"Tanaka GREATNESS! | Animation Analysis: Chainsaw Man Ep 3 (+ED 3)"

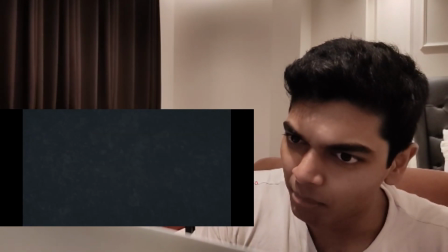35:21 going for the realism effect here it's not that it's poorly composited but because of the way right light is reflecting off of his head it looks kind of weird
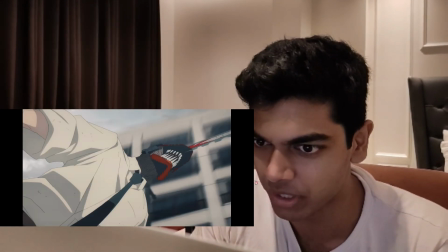35:30 but then in this cut it looks perfectly fine yeah that's full 2d and to animate with that level of detail is just amazing again
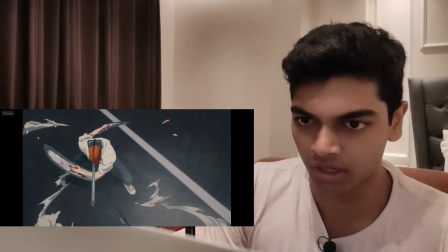35:38 he's trying to make it look like the chainsaws are moving but it still doesn't really look like
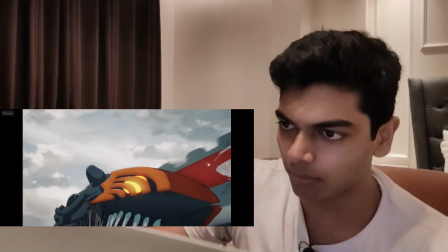35:43 the chainsaws are moving he's doing it by making these smeary motions here
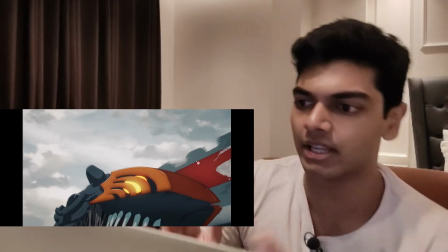35:47 the blades don't look like sharp blades they look rectangular because they're moving
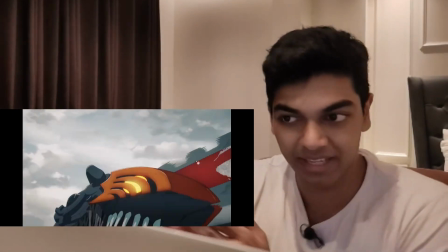35:52 but again he's not really animating those motions because they're almost
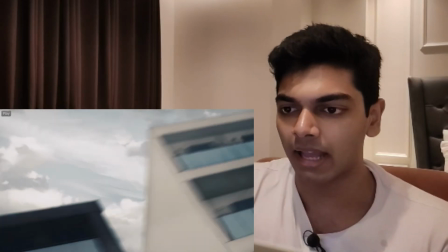35:56 impossible to do i just realized i wasn't full screen and yeah the camera is too slow to catch up to denji but then
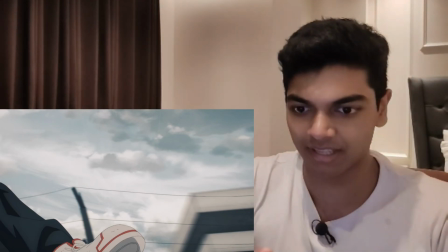36:03 there's inertia so denji slows down and then the camera catches up to him and then the camera loses him because he's too slow now,
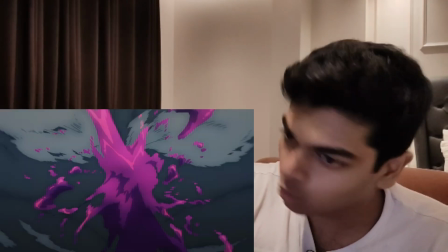36:11 so a lot of interesting camera work in this episode and cool blood effects with digital blood mixed in with it as usual.
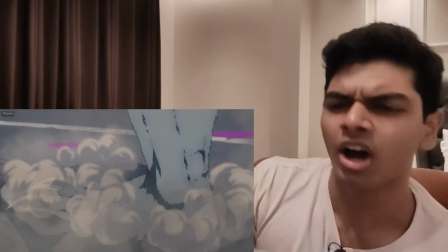36:20 Another really impressive cut, what do these punches remind me of?
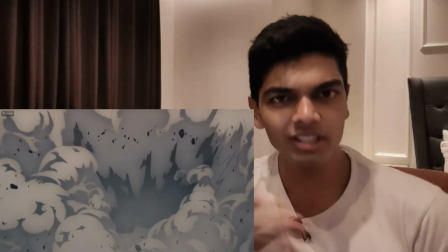36:24 These really weighty punches, honestly yeah, they remind me of Levi vs Beast Titan, the Beast Titan cut,
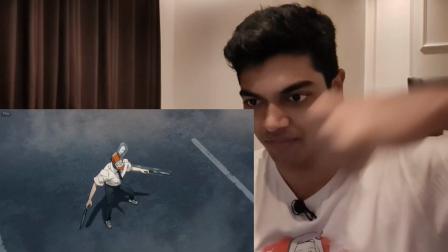36:31 all these cuts where they focus on moving with the arm looks a lot like that cut
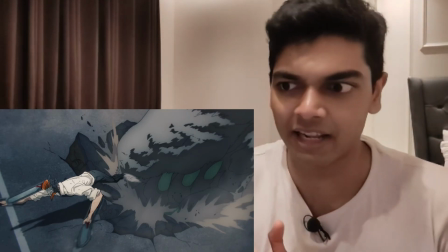36:37 of Arifumi Mai and I think they referenced that a lot for this episode this is just like Levi versus
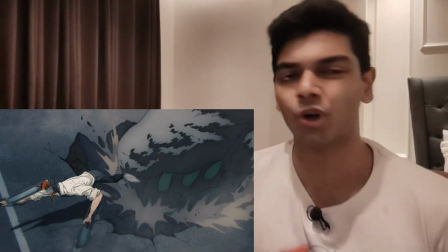36:42 Beast Titan but on crack right I saw a lot of complaints saying that this fight was not well choreographed and I don't really understand what you were expecting
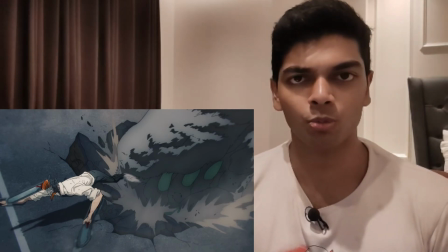36:51 I can only speak for myself and I wasn't really expecting Denji to do Wing Chun and the Bat Devil to do Karate no like this
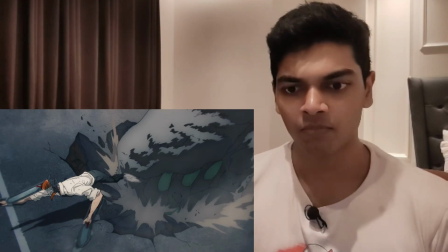36:59 is the fight between an oversized derpy bat and the guy who has chainsaws on his head and both of his arms.
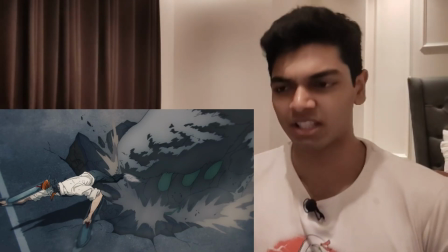37:06 You can't really choreograph this fight. It's a spectacle fight and they do that really well.
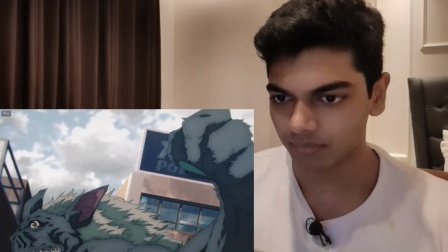37:12 It really does feel like an extended version of Levi vs Beast Titan. And as he punches the ground, again I have to talk about the level of detail here.
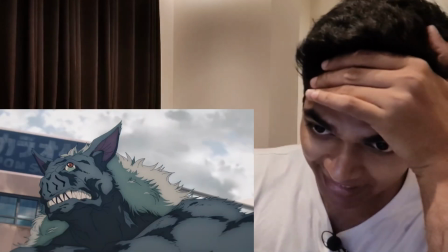37:20 Gosh, look at that detail. That must have been so hard to animate.
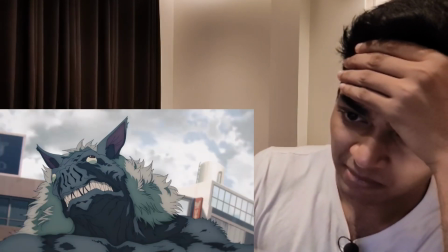37:25 It's all animated in twos as well. Not even in threes. It's completely done in twos.
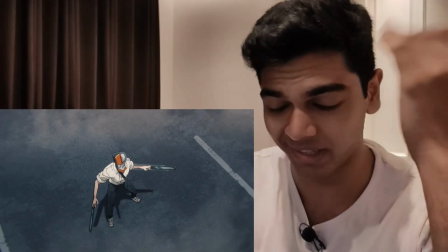37:30 And it switches to ones here. oh my god it must have been so hard to animate
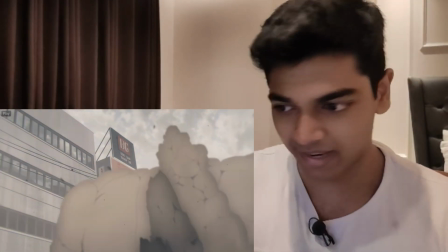37:36 ah again extremely good smoke and debris animation
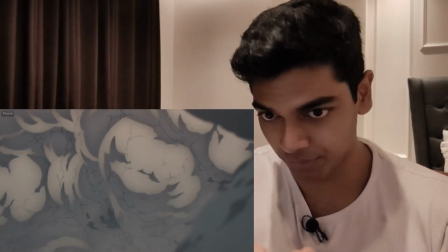37:41 i think this smoke this smoke looks like it was corrected by tanaka the way the
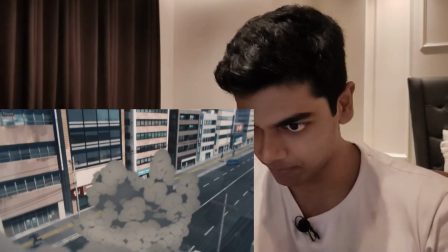37:46 smoke is pulsing through is really awesome wave one wave two wave three wave
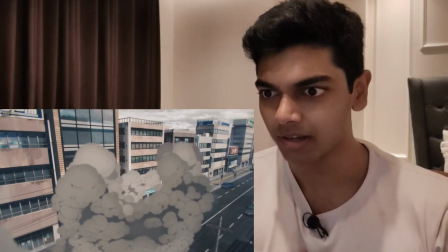37:51 three hits the electric lines so there's a little bit of spark there and the shock hits the building so the building explodes so the traveling of
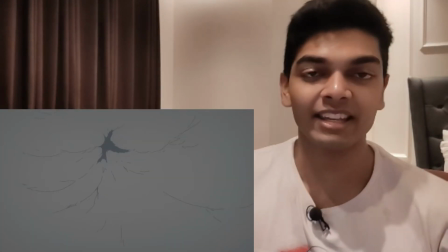37:59 the shock is so well done again it's one of my favorite sequences like any sequence where smoke is dissipating around a character i really like that again
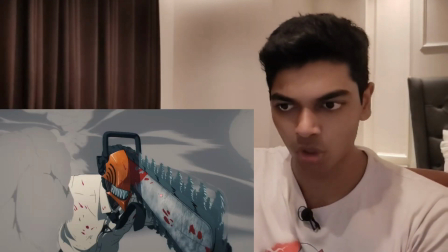38:07 you have to show the motion of the chainsaw blades here so the entire chainsaw man is done in cgi i love the motion of the tie
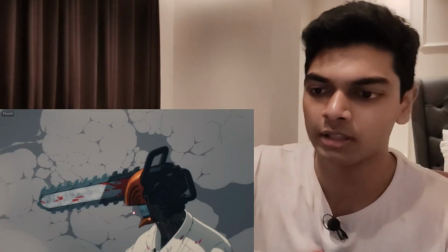38:14 so well done the fabric animation is really good with the cgi model and yeah again the only reason this is done in cgi is because they need
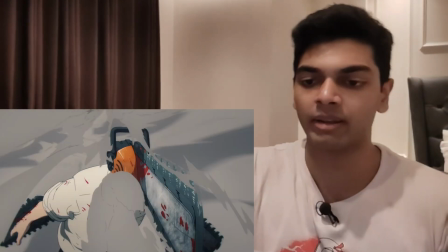38:20 to show the revolving motion of the chainsaws
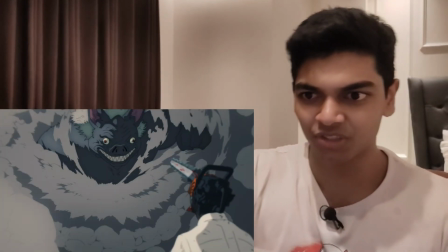38:23 again the way the bad devil emerges from the smoke so well done again such a fucking derpy face and he
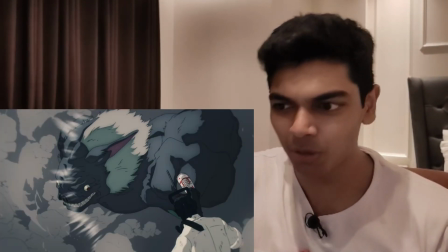38:30 blocks it with a kick pretty cool to see a cgi model interacting with a 2d model
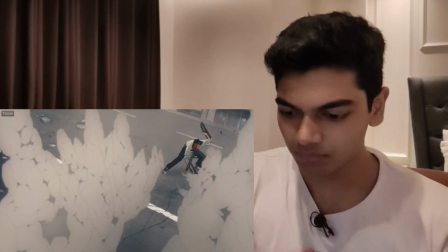38:34 and yeah boom really cool smears added with the
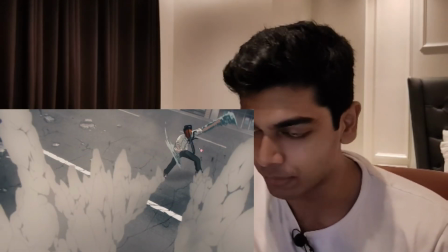38:40 3d model like these yeah those are really cool smears i really like i dig those a lot
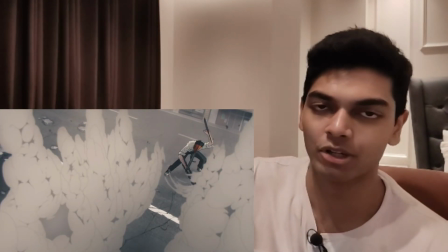38:46 smears on 3d models look very good smears on anything look very good but on 3D models it's particularly impressive right?
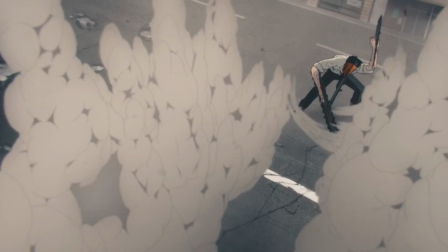38:52 And I also love how his motions cause the smoke to dissipate around him. Are those multiples?
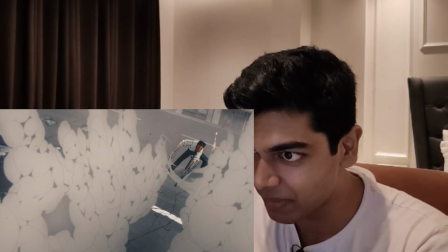38:58 Wow! That's a multiple. Look at that. That's a piece of Denji's hand there. And that's the rest of his arm.
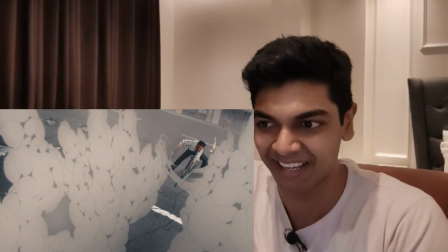39:05 That's a multiple with a CGI character model. That is insane.
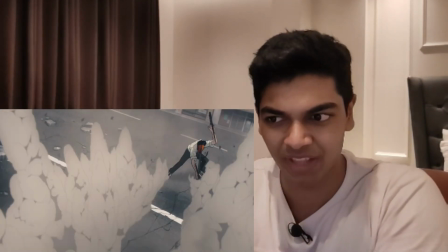39:10 I wonder if the CGI animators are in charge of that or if the 2D animators work on that.
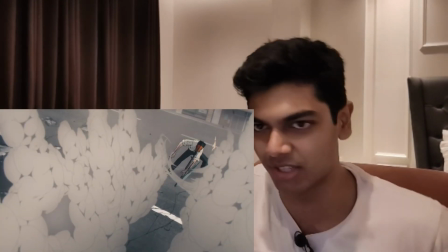39:15 I have no idea. Because CGI is done by a completely different department right?
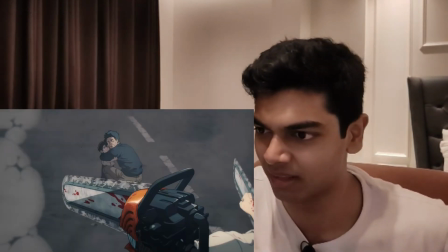39:19 Yeah this is easily surpassed uforatable levels of cgi uforatable levels of foreground
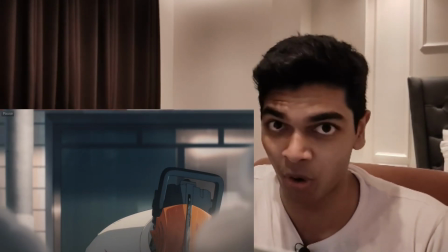39:23 cgi yeah this is reaching studio orange territory at this point again this
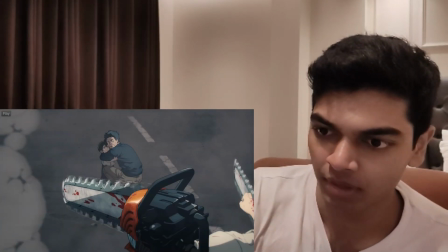39:28 is done in full cgi to show the revolving motion but now there's
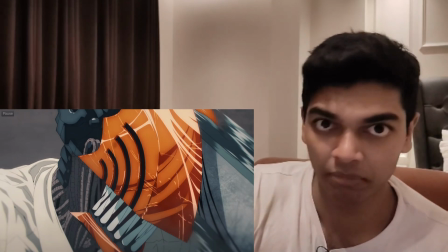39:33 a cut that shows the revolving motion but is done in full 2d which is this
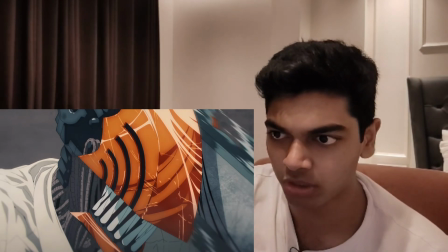39:37 one which again looks really sick and it's only possible because the model is staying still here
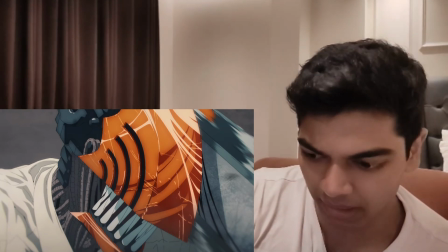39:43 and just the still image by the way so detailed the individual wires
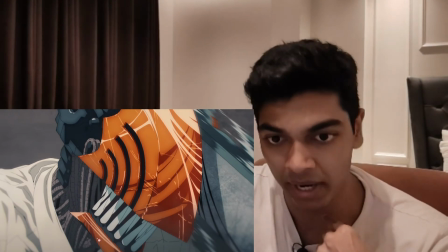39:48 the detailing of those wires the clothing in the side the teeth
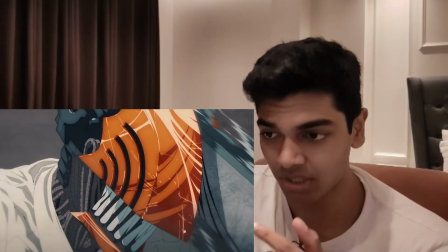39:54 the shading the scratches and on top of that the chainsaw motion is
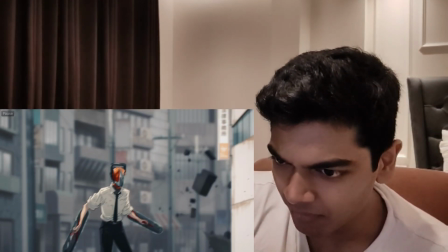39:59 also great even here you can see that the chainsaw is moving by like they're just vibrating the chainsaws yeah
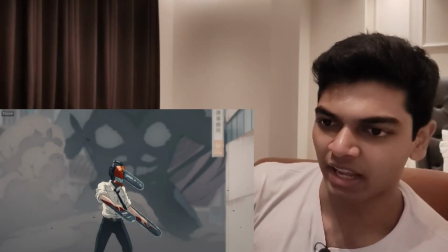40:07 they're just sort of vibrating the chainsaw and makes it look like the chainsaws are moving again the sense of scale here is perfect scale is really hard to animate i guess i'll talk about
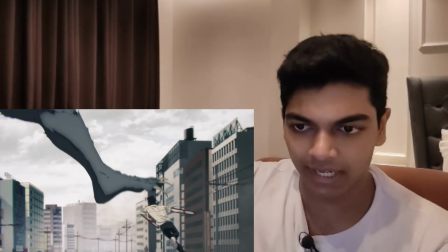40:15 that as well like when you see something like this what you're seeing is a giant foot coming to crush denji but this could be
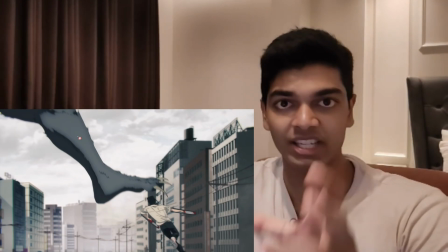40:23 interpreted in so many ways this could mean this could just be like a regular sized bat that is close to the camera so the leg is big and denji
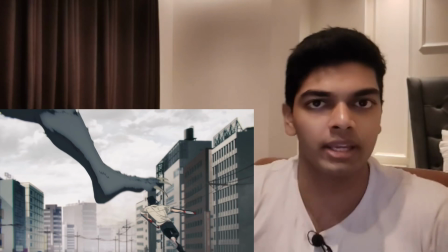40:31 is for the very far away from the camera so he's small this could be interpreted like that but to give a very good
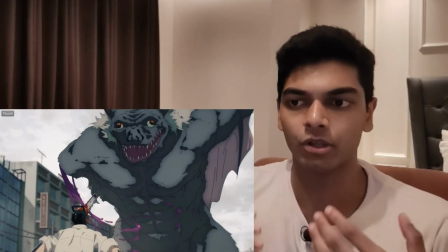40:38 idea of the sense of scale because of the techniques they're using because the bad devil has been shown to have a lot more weight than denji with all of his
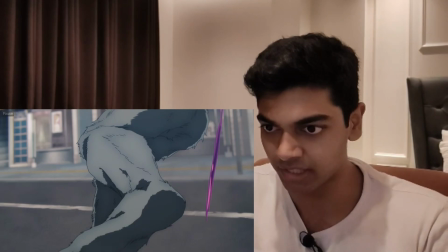40:46 movements like the way he takes a step back here yeah as he takes a step back here as he puts his foot on the ground that causes a pretty big
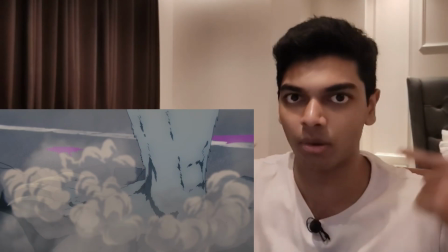40:54 crater on the ground so through animation techniques it's wired into our brain that this thing is big and denji is small compared to
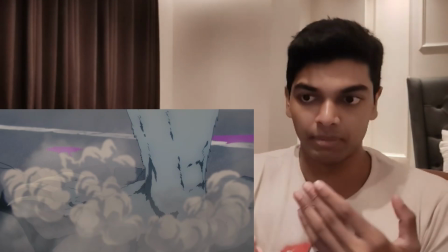41:02 that thing when these are all just 2D models who can be big or small depending on how they're screened in the shot.
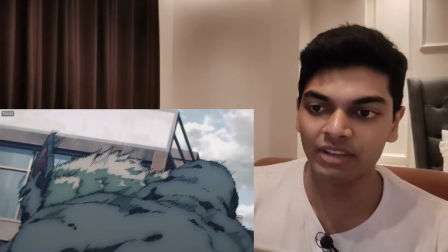41:10 Giants are really hard to animate, to give the sense of scale, it's really well done.
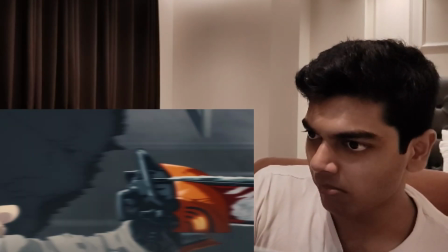41:15 I also really love this card, this is again full 2D, at this point they're not even animating the individual blades,
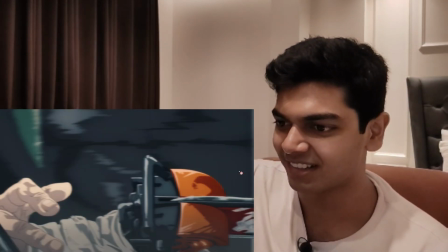41:22 this is animating at one streak to make it look like it's moving,
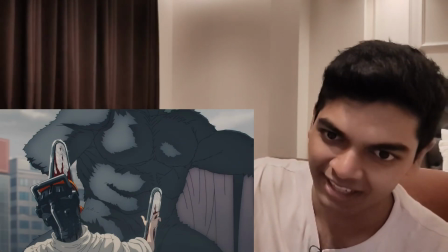41:26 doesn't really work it's still kind of static but again it's kind of impossible to draw all those individual dates moving
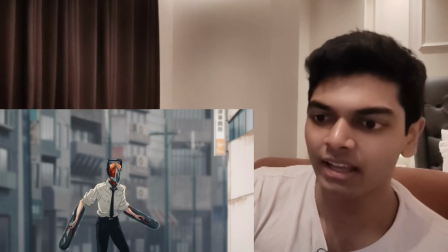41:33 and again as i said before to us it feels like it's moving because we just saw it move we just saw it move here and they didn't have to even have
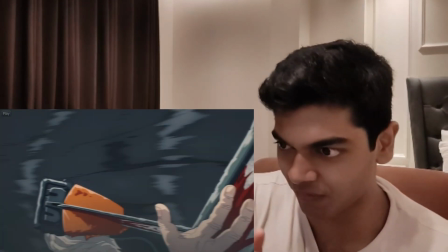41:42 to use cg for it amazing storyboarding here yeah that's such a well done shot i love it just very immersive with the
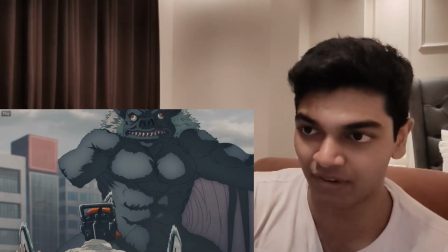41:51 way denji dodges the fate very close to the camera force that's
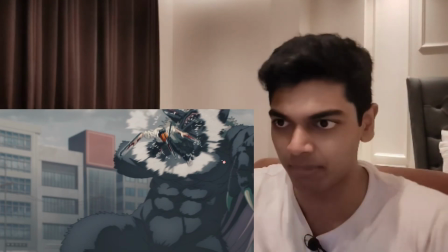41:55 emitting because of the kick and the effects animation here can really feel the
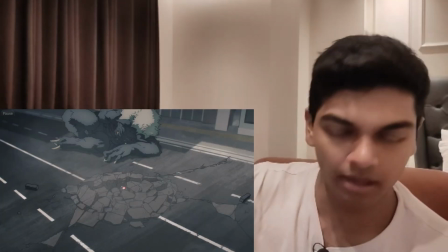42:00 power in the kick again when the bat falls down leaves the gigantic crater
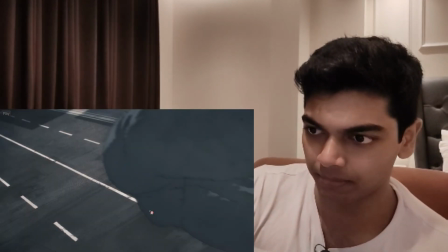42:05 again even though it's a pretty quick motion yeah even though it's a pretty quick
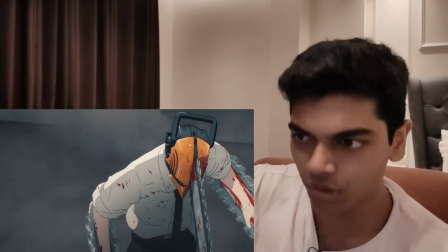42:09 motion leaves the gigantic crater uh then gcgi here again to show the motion of the chainsaw again i love the shot it's like we're inside
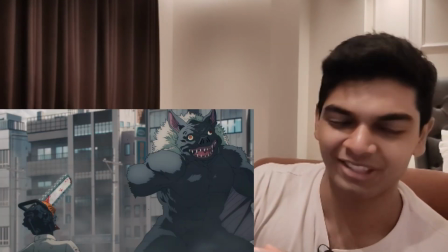42:17 the car right now that's so sick we're moving with the car yeah so the guys always kept in shot so how do they make it feel like the
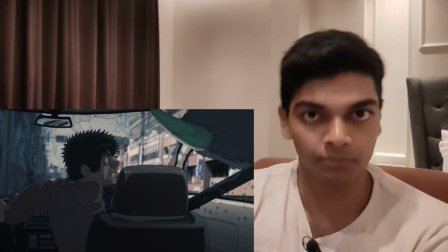42:25 bad devil is picking him up even though the guy is not moving at all you use the background movement for it and the background is shifting the background is
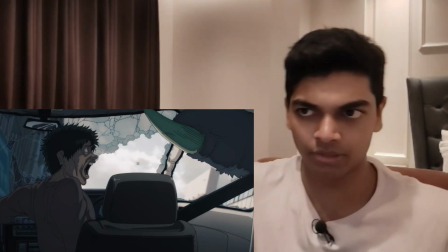42:33 shifting down and so the guy is moving up is what we perceive it as he flings the car is the car 2d when he
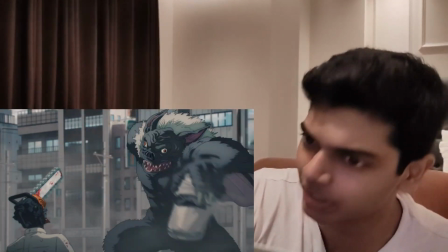42:40 flings it let me check that's that's a 2d car yeah that's definitely a 2d car it's barely
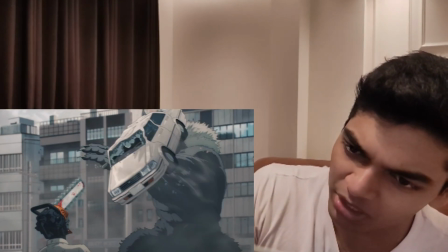42:44 animated shifting a little bit in perspective but barely animated because cars
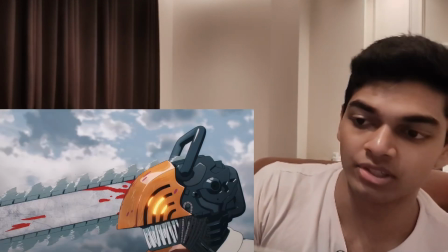42:49 are very complex mechanical designs that are hard to draw in 2d again still 3d
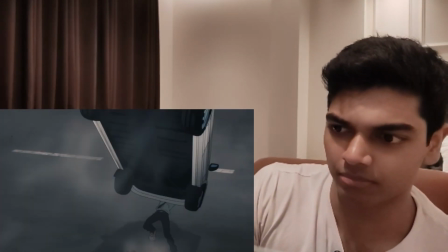42:54 and his chainsaws just retract to show that the stop
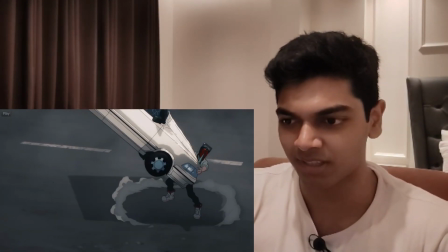42:59 to show the stop motion smoke just dissipates when dengy comes to a stop that is just so sick again this cgi shot looks really good another
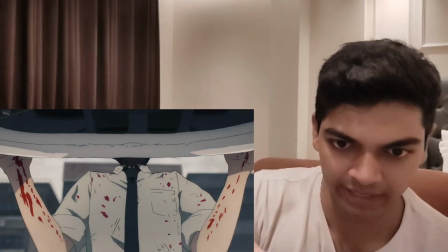43:07 full 2d shot and now it switches back to 3d yeah look at that it's a full 3d shot why is it 3d oh look at that because